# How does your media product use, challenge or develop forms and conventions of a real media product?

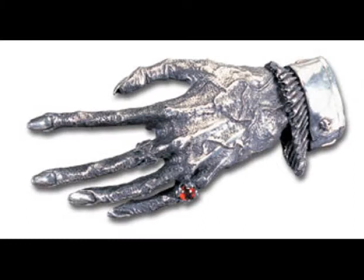8:40 In what ways does your media product use, challenge, or develop forms and conventions of a real media product? How it constructs the horror convention. We have used the Thing's point of view shot for this question.
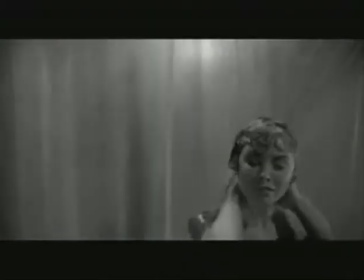8:53 The use of the darkness instantly sets up for the horror genre, as darkness is represented as a negative and frightening light.
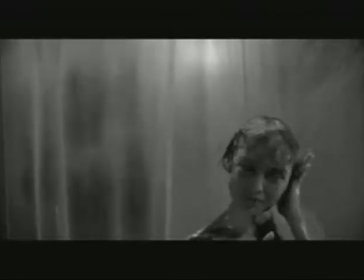9:00 It also generates the horror form, as the child is still not yet revealed.
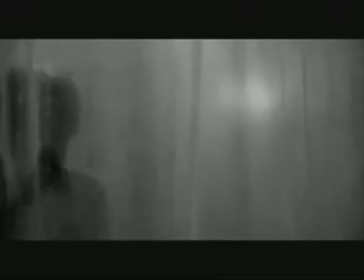9:04 It creates a sense of intrigue by what is not shown. Objects caught in half-light or partly out of the frame can appear mysterious.
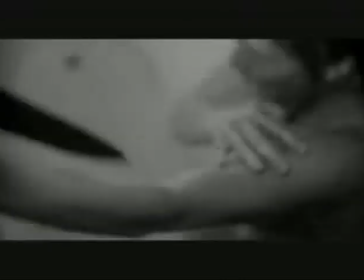9:12 Shadows and concealed sequences used in films, such as Nosferatu's hand and the shower scene in Psycho,
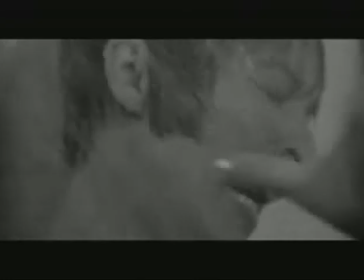9:20 evoke the deep mystery and horror to stimulate the imagination to work that the eye cannot do.